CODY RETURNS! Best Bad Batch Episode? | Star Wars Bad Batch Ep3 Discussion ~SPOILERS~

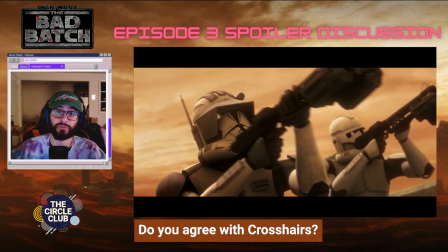The action choreography and pacing in this episode is absolutely brilliant. There was no fluff, everything just had purpose and intention.
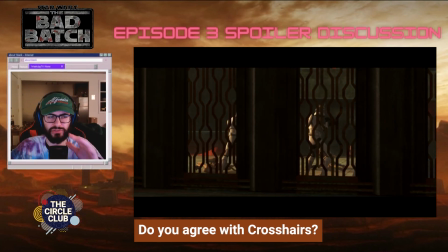I think the cinematography was the best that we've seen.
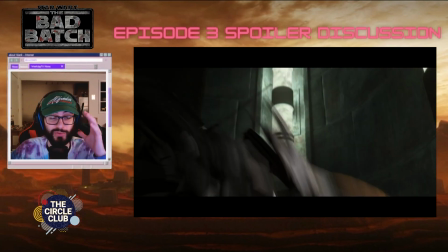The animation between the clones, the droids, the commando droids was sensational and I think really kind of added to the grit of the battle.
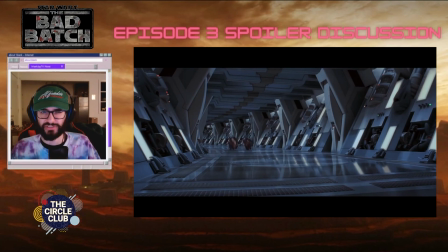There's a scene where droidikas are deployed into battle and you hear the iconic rolling sound effect as they're approaching, but we aren't meant to know where they're coming from.
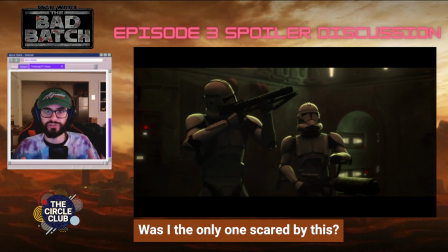So we have this scene of suspense where the clones are just kind of like looking and we know what's going to happen when they arrive, but we're just sitting there waiting and they approach and they attack.
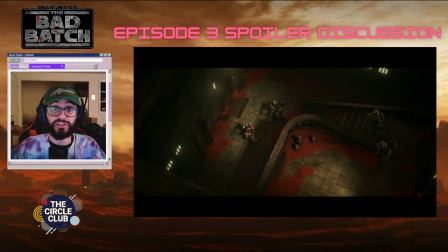But that was something that they've never done before. It's incredibly creative and I loved it. There's even a scene where Cody and Crossers come across some locals and Cody says, we're here to help.
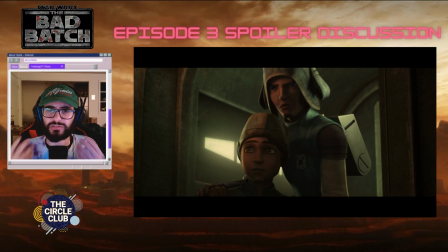Something we've heard so much across the entirety of the Clone Wars show, but he's met with this look of fear and terror from these people, making him reconsider if that's even true.
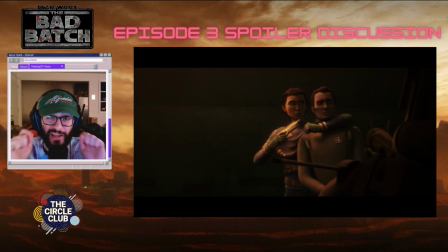We reach the climax of this episode when the clones find Governor Groton being held hostage by Tawny Ames.
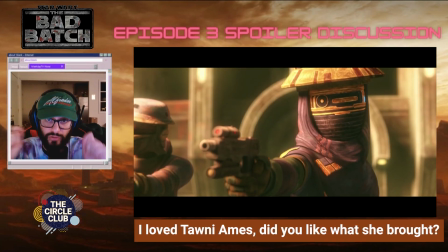Tawny Ames being the true governor of Dezix that rejected Governor Groton's attempts at an Imperial takeover earlier in the episode.
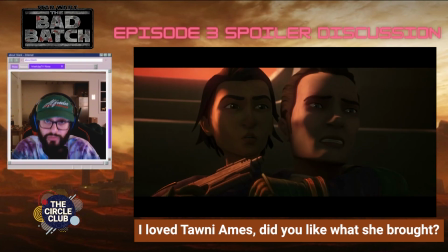As there in a standoff, Tawny promises that both Governor Groton and the other Imperials being held captive will
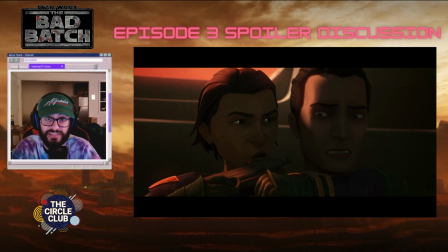be released if the Empire recognizes Dezix as an independent system and leaves.
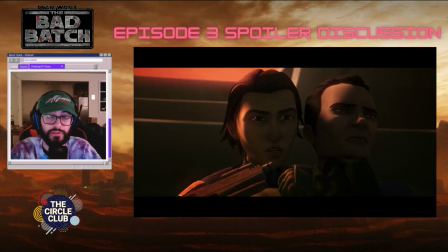And after Cody rejects her attempts at negotiating, there is a wonderful exchange between these two characters,
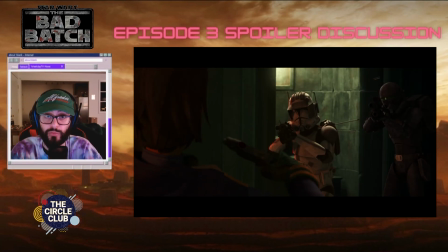where Tawny confronts Cody saying that the imperial forces he brought are the only threat to the people of Dezix,
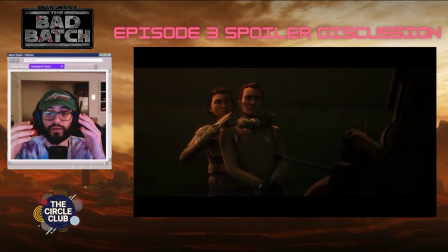not her. And as Cody claims that the empire is seeking peace and prosperity throughout the galaxy,
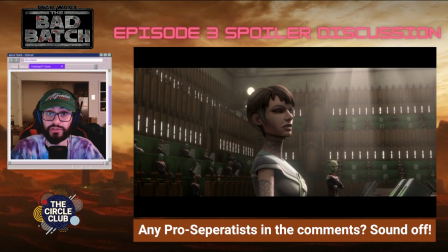Tani reveals that she was part of Mina Bontari's group, if you guys remember from the original Clone Wars series,
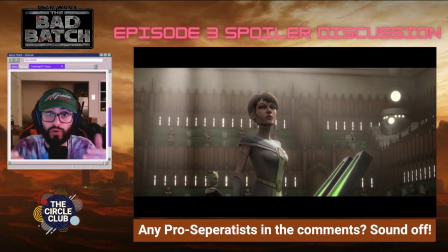a group of separatist senators that proposed a treaty during the war to end it peacefully and says that Chancellor Palpatine rejected it. And at that time she knew that peace was not an option.
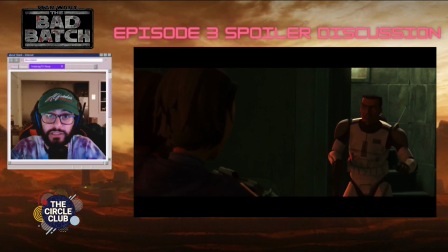And in a beautiful moment, Commander Cody removes his helmet, revealing his humanity, and says that peace can be an option this time. As he puts down his weapon, he pleads with Tawney that no more bloodshed needs to occur. Many have died already. Both of them have already survived a war, and it'd be best not to start another one.
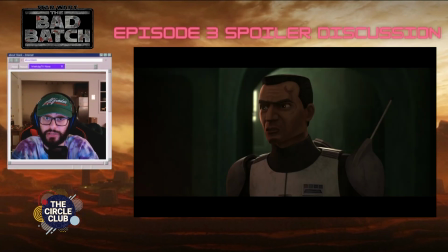And when she releases Groton, as expected, he commands them to execute her. When Commander Cody says he promised peace, Groton says, I didn't.
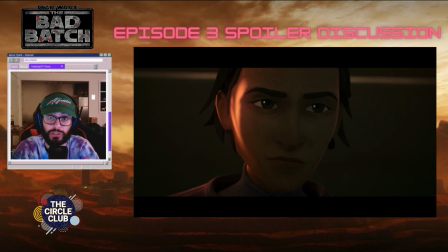And there is a moment where Tani looks to Commander Cody and says, so much for peace. And while Commander Cody stands defiant to Groton's order, we can all expect what's going to happen next as a blaster goes off and who else but crosshair to have fired the shot. And this is why this episode does something that the rest of the show just doesn't, and that how it really explores the political dynamics between what it means to be free and And how propaganda and totalitarianism can so quickly cloud that to make soldiers like Commander Cody feel like they're bringing freedom to the galaxy, when in reality, these people were living free. In other instances, it just feels like the Clone Wars and even shows like Rebels, and of course, them being kids shows, they hearken too much on the evil side of things of like these other characters are just so cartoonishly evil. when in reality, people with good intentions like Commander Cody can find themselves in an institution of oppression. It's something that I think this episode pulls so much from the Andor show and the inner workings of fascism.
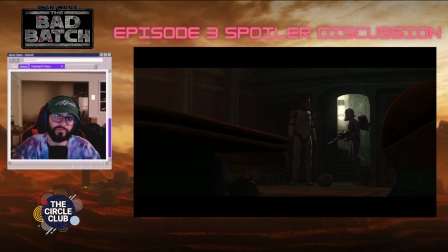And that's why I was drawn so much to this. And upon their completed mission and Commander Cody and Crossairs leaving Dezix,
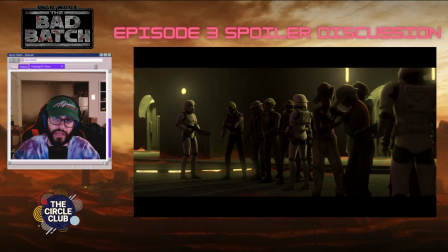there's almost a haunting metaphor for the ending of the Clone Wars as these troopers,
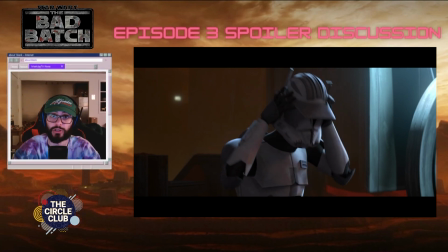both Commander Cody and Crossairs and the clones of their squads that survive,
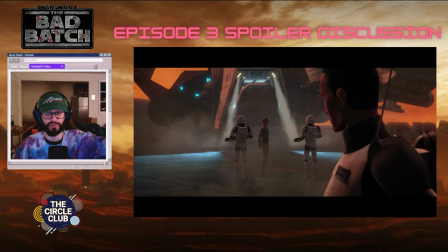as they are exfiltrating, they see they are being relieved of their duty by a platoon of stormtroopers, almost to kind of highlight this changing of the guard that is occurring, both physically and spiritually.
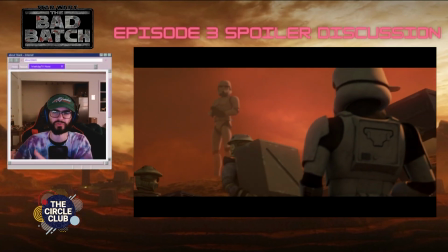And the music that's composed for the scene as the stormtroopers are occupying Dezix is so incredibly done.
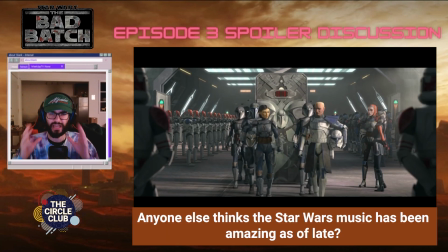It was heavy with synths and strings, very reminiscent of the ending of the Siege of Mandalore arc in the final season of the Clone Wars,
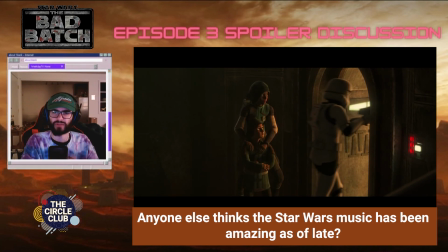you hear this oppressive sound as these civilians are rounded up in the squares and you see that freedom has truly died on this planet, that Commander Cody's promise was false.